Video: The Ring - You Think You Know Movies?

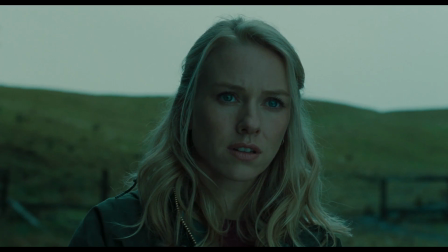In Washington, we put it up 3 separate times only to have it knocked down by nearly 100-mile-an-hour wind gusts.
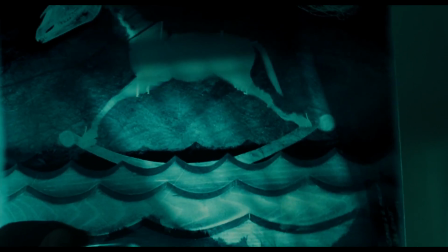We tried it again in Los Angeles when it wasn't windy at all, and that night we had 60-mile-an-hour winds and it blew it down all over again.
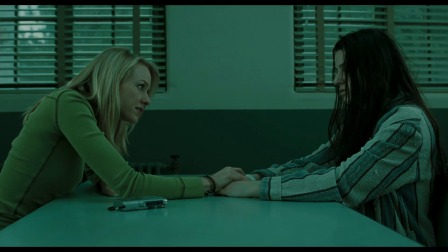It was very strange."
Who will show me? Not now.
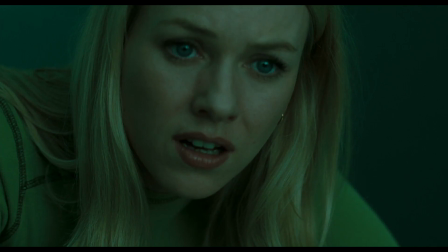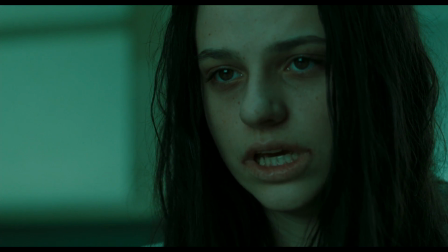4 days.
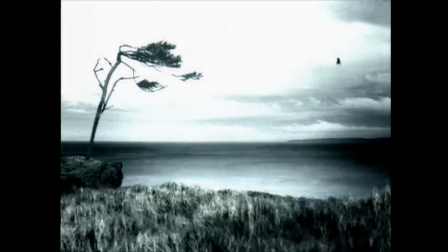Apparently one of the toughest challenges in creating the proper atmosphere for the film was the haunted VHS.
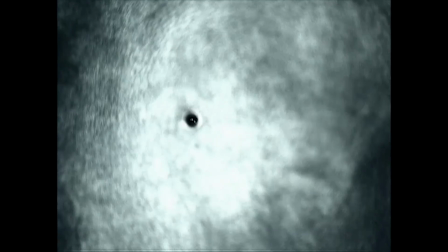Verbinski wrestled with making the tape abstract on a first viewing, but grounded in order to connect the images to the events that take place in the film.
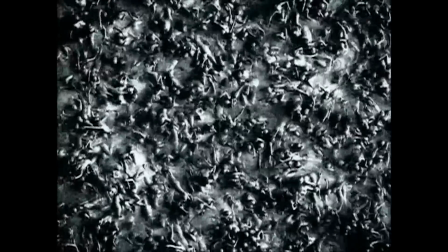He also grappled with making the VHS off-putting and bizarre enough to shock its viewers without seeming done purposefully.
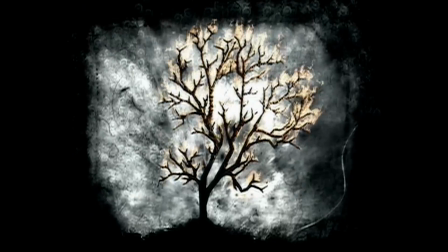Quote, I drew on what scared me, my own kind of horrors, and tried to include them in a way that was compelling,
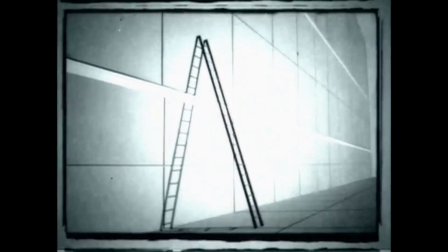but could also make sense from the perspective of the person who made the video.
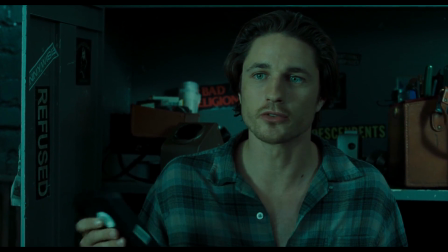When you record a tape, the makeup of the tracks is like a signature for whatever did the recording, like a camcorder, VCR, whatever.
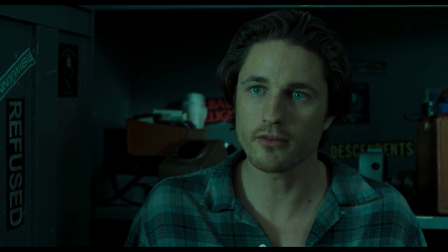So the control track could tell us where it came from. But to not have one, I mean, that's like being born without fingerprints.
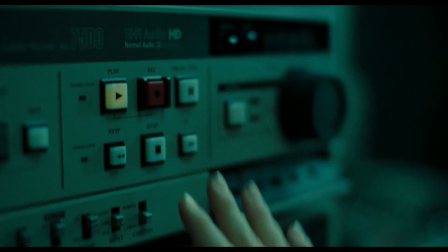In order to drive home the cyclical nature of the ring curse without being too heavy-handed, Duffield snuck the motif of the ring everywhere he could.
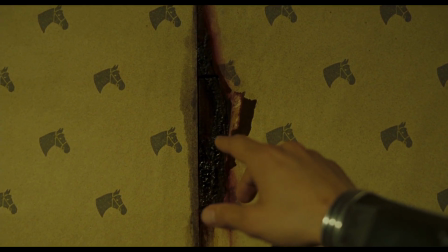He incorporated it in the wallpaper, carpeting, and clothing.
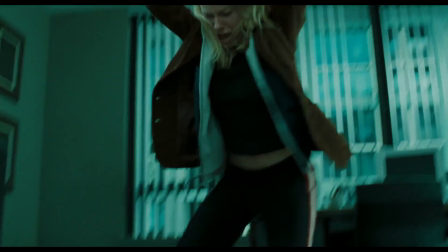The film's producer, Walter Parks, fawns over the motif, saying, quote, within the context of the movie, it could have a number of different meanings.
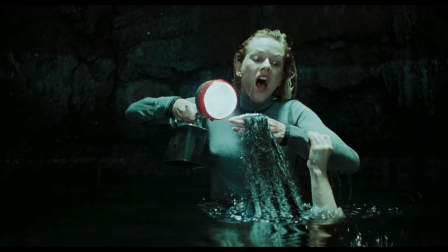The ominous image of the eclipse-like ring of light, or perhaps of the circular storyline that leads you back to the beginning.
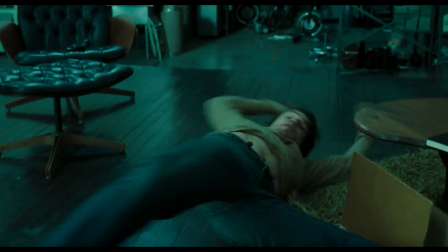And here's a bonus one. Allegedly in the first week of screenings, theaters in both the United States and Canada put copies of the cursed VHS on seats of theaters playing The Ring.
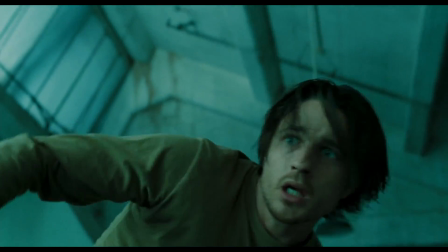Though confirming this is difficult, but it certainly makes for a spooky urban legend either way.
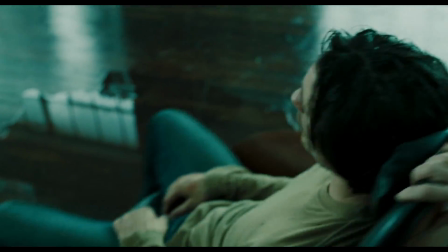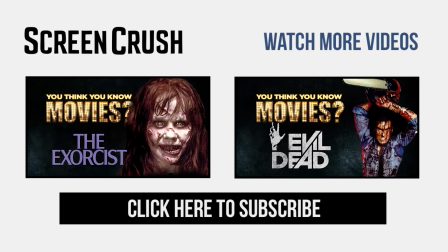That's it for this episode of You Think You Know Movies.
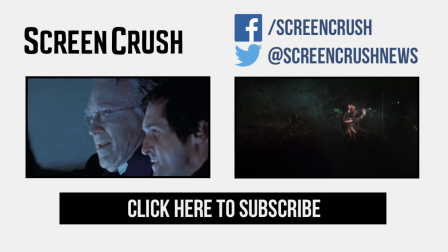Make sure to subscribe, like us on Facebook, follow us on Twitter, and get the latest movie and TV news on ScreenCrush.com.